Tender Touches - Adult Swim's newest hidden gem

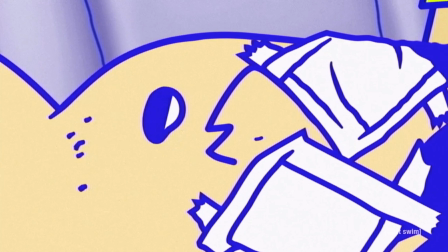(0:00) I'm sorry. I honestly can't understand a word. I said, remember when we started behind my brother's back, and you said, wrap it up, or else I'm going to get pregnant.
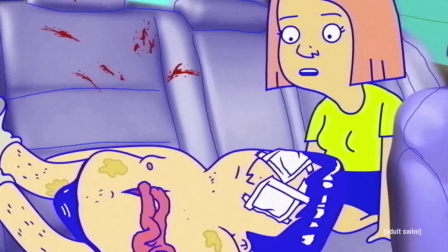(0:09) Yeah. Who puts truck nuts on a Dodge Shadow? Our whole society is just becoming increasingly sexualized in every aspect.
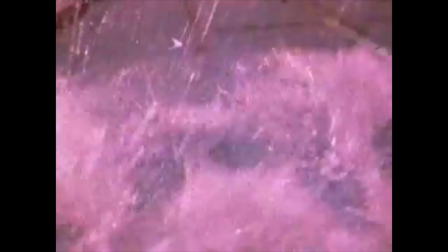(0:18)
Adult Swim is home to great, innovative, and original shows. They let the creators take risks, and they have a great collection of programs to show for it.
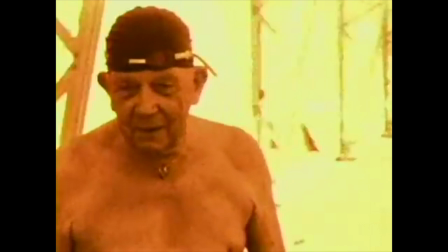(0:25)
By the standards of traditional network TV, most of Adult Swim's shows would be considered hidden gems,
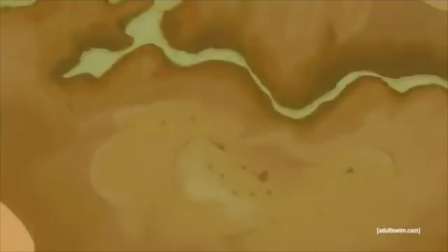(0:30)
and I don't mean that in a bad way. They air in the dead of night, and the content itself is experimental.
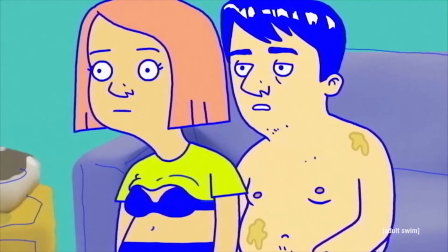(0:35)
I'm sure you've heard of Rick and Morty, Aquatine Hunger Force, and the Eric Andre Show. But what about the Adult Swim shows that are less popular, the ones with low airtime? How about the show with the least airtime in network history? The show I'm talking about is Tender Touches, and it's aired 10 times since its creation.
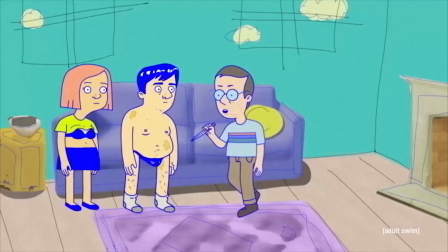(0:53)
Once for the premiere of each of its episodes. It also has the lowest budget in network history, coming in at around 40 to 50k for the first season.
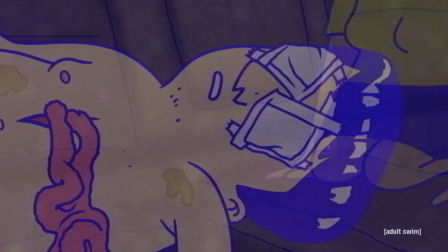(1:00)
Today, I'm going to be focusing on a few of the elements that I think make this show truly unique.
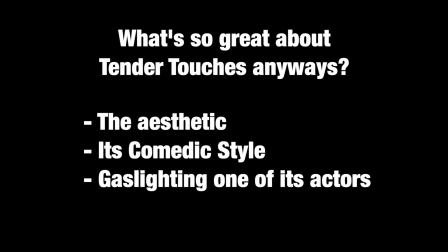(1:04)
Its aesthetics, its style of humor, and the gaslighting of Bradley Milner.
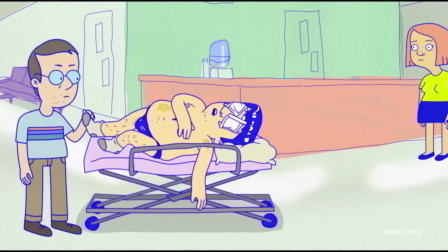(1:09) Hey babe, I'm home early!
It's rare for an adult animated show to have a unique style. It's even more rare for that style to look good.
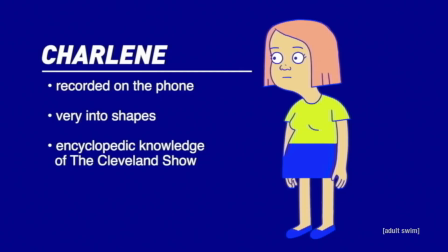(1:18)
Oftentimes, adult shows will adopt a style that's funny, but is grating on the eyes. Tender Touches isn't one of those shows.
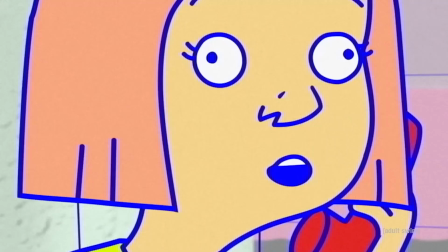(1:25)
It has an art style that's pleasing to look at, and ultimately serves the show's themes very well, making it feel like you're watching a dream.
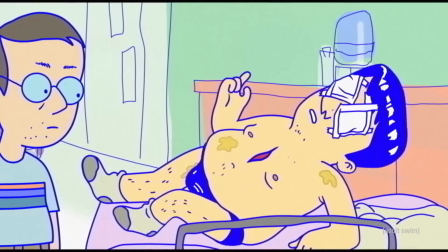(1:33)
Here's the art director, Lauren Payne, talking about her design process on the Adult Swim podcast.
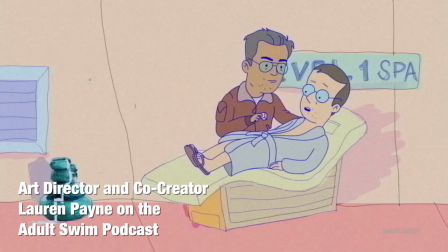(1:38)
I feel like, I don't know, with the blue line work, I wanted the show to have its own visual hook, I suppose.
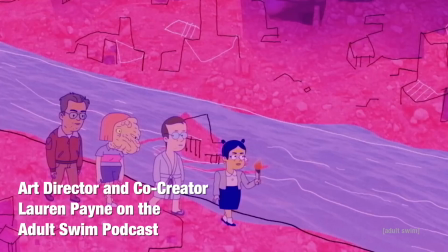(1:44)
Like, with Rick and Morty, the characters, like, their eyes are all, like, asterisks.
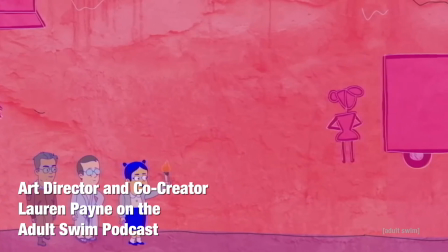(1:48)
And then in The Simpsons, the character's skin, if they're white, they're all yellow.
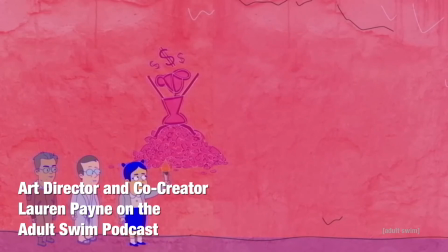(1:52)
And then, I don't know, I liked the idea of a show having line work that just wasn't black.
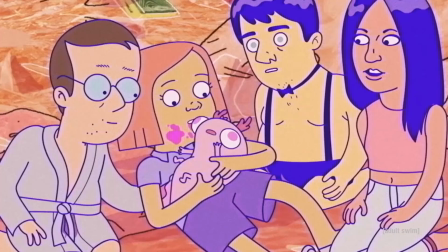(1:59)
Talking about the audio aesthetic of Tender Touches, the show's creators have said that they frequently chose to avoid professional actors,
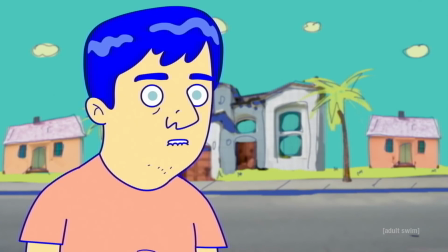(2:06)
instead recorded with people that happened to be around on the day of. The end result being that actors frequently stumble over dialogue and delivered lines that sound awkward.
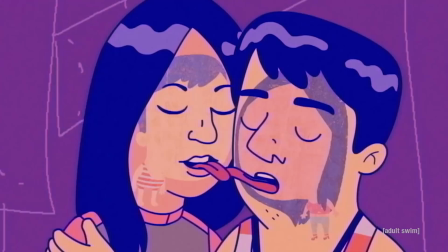(2:15)
While this might bring down the quality of other shows, it works perfectly for Tender Touches.
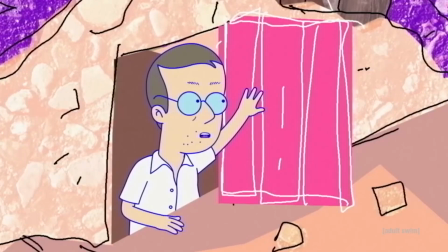(2:20)
Combining this with the previously mentioned simple color palette and low frame rate animation style creates an entertaining, dreamlike experience for the viewer.
The only thing back here are fast food napkins.
Tender Touches has been called a show without punchlines.
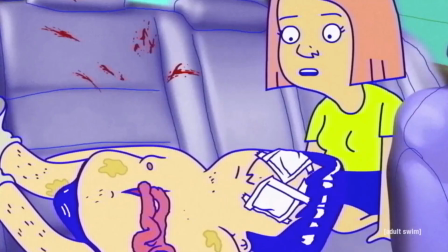(2:32)
And as pretentious as that sounds, I think it's true. The writers don't tell you what's funny through short pauses for laughter or witty comebacks.
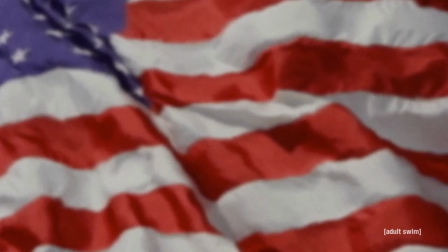(2:38)
There's just long conversations about seemingly arbitrary topics. You watch the show and laugh at what you find funny.
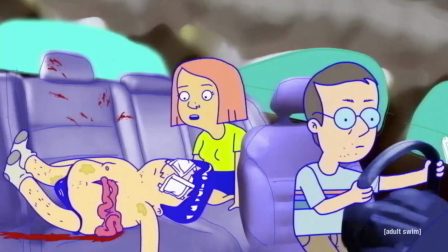(2:45)
Here's an example of what I'm talking
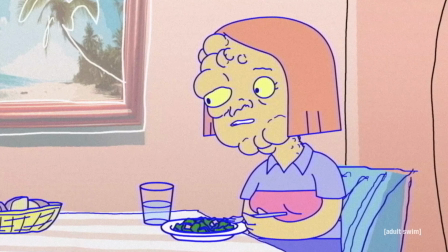(2:46) about. I cut into a grapefruit the wrong way once, and I didn't even have to use a spoon. I just suckled on the wedges.
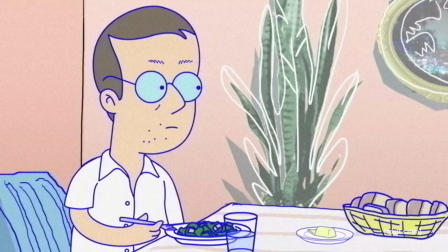(2:55) Wow, that sounds very efficient. What do you mean you cut into it the wrong way?
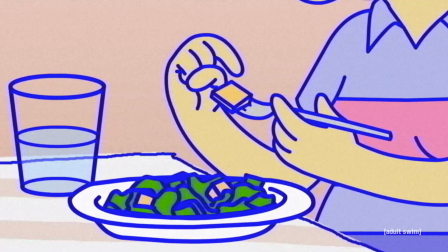(2:59) How did that happen? So there's like a hemisphere, and instead of cutting along the hemisphere,
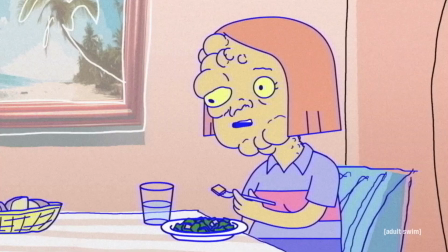(3:05) there's like two dots on either end of the grapefruit, like the prime meridian of the grapefruit.
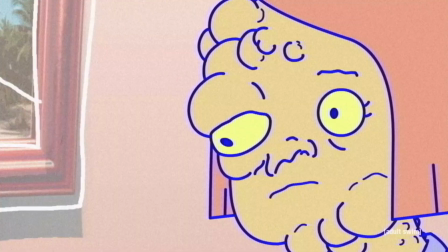(3:10) I cut the prime meridian of the grapefruit, and so I got these two big wedges, and yeah.
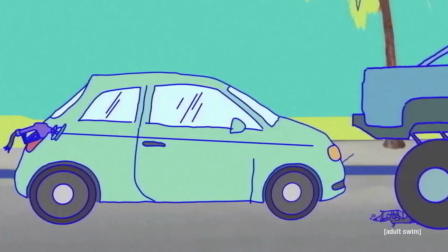(3:16)
There's no setup, and there's not much of a punchline, but I still think it's funny as hell, and I really, really, really love this.
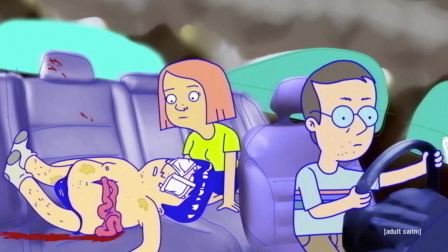(3:22)
Because you see a lot of comedy scripts where writers will try to craft the perfect joke,
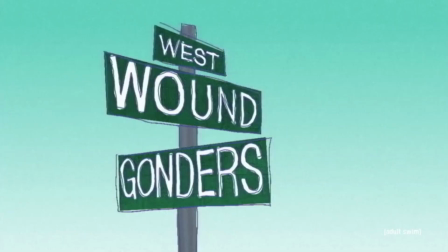(3:26)
they'll try to be like a comedic genius, and that works sometimes, and I think there's a lot to be said about doing that,
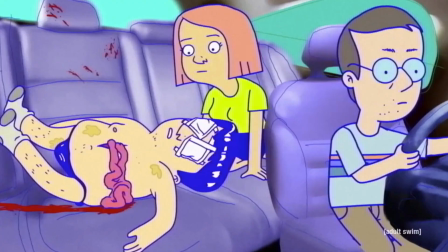(3:31)
because it takes a lot of work, and it's respectable.
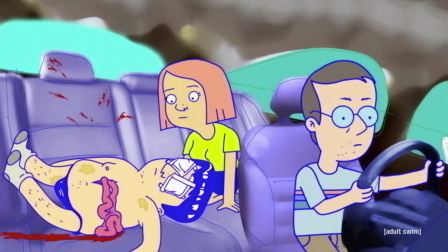(3:33)
But at the end of the day, if you can just fire up a podcast and create a funny show with your friends or with your creative partners,
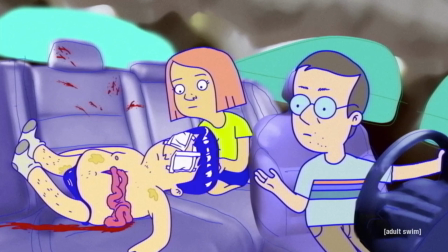(3:42)
there's a lot to be said about that too, and I'm really glad there's a show like Tender Touches that's trying to create a new style of television.
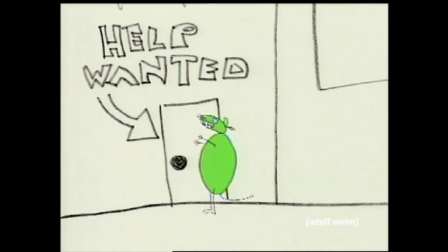(3:50)
Ultimately, I'd say that Tender Touches is very reminiscent of the Adult Swim show 12 Ounce Mouse,
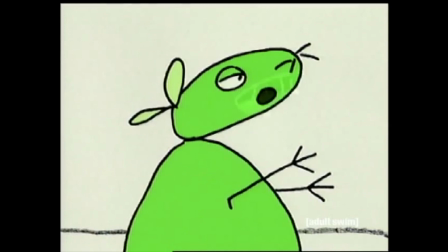(3:56)
just in the lo-fi style of animation and the way the dialogue is recorded.
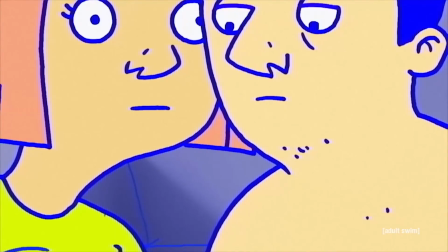(4:02)
You know, thematically, they're very different, and even the animation style itself, you know, color-wise, Tender Touches is much more pleasing to look at.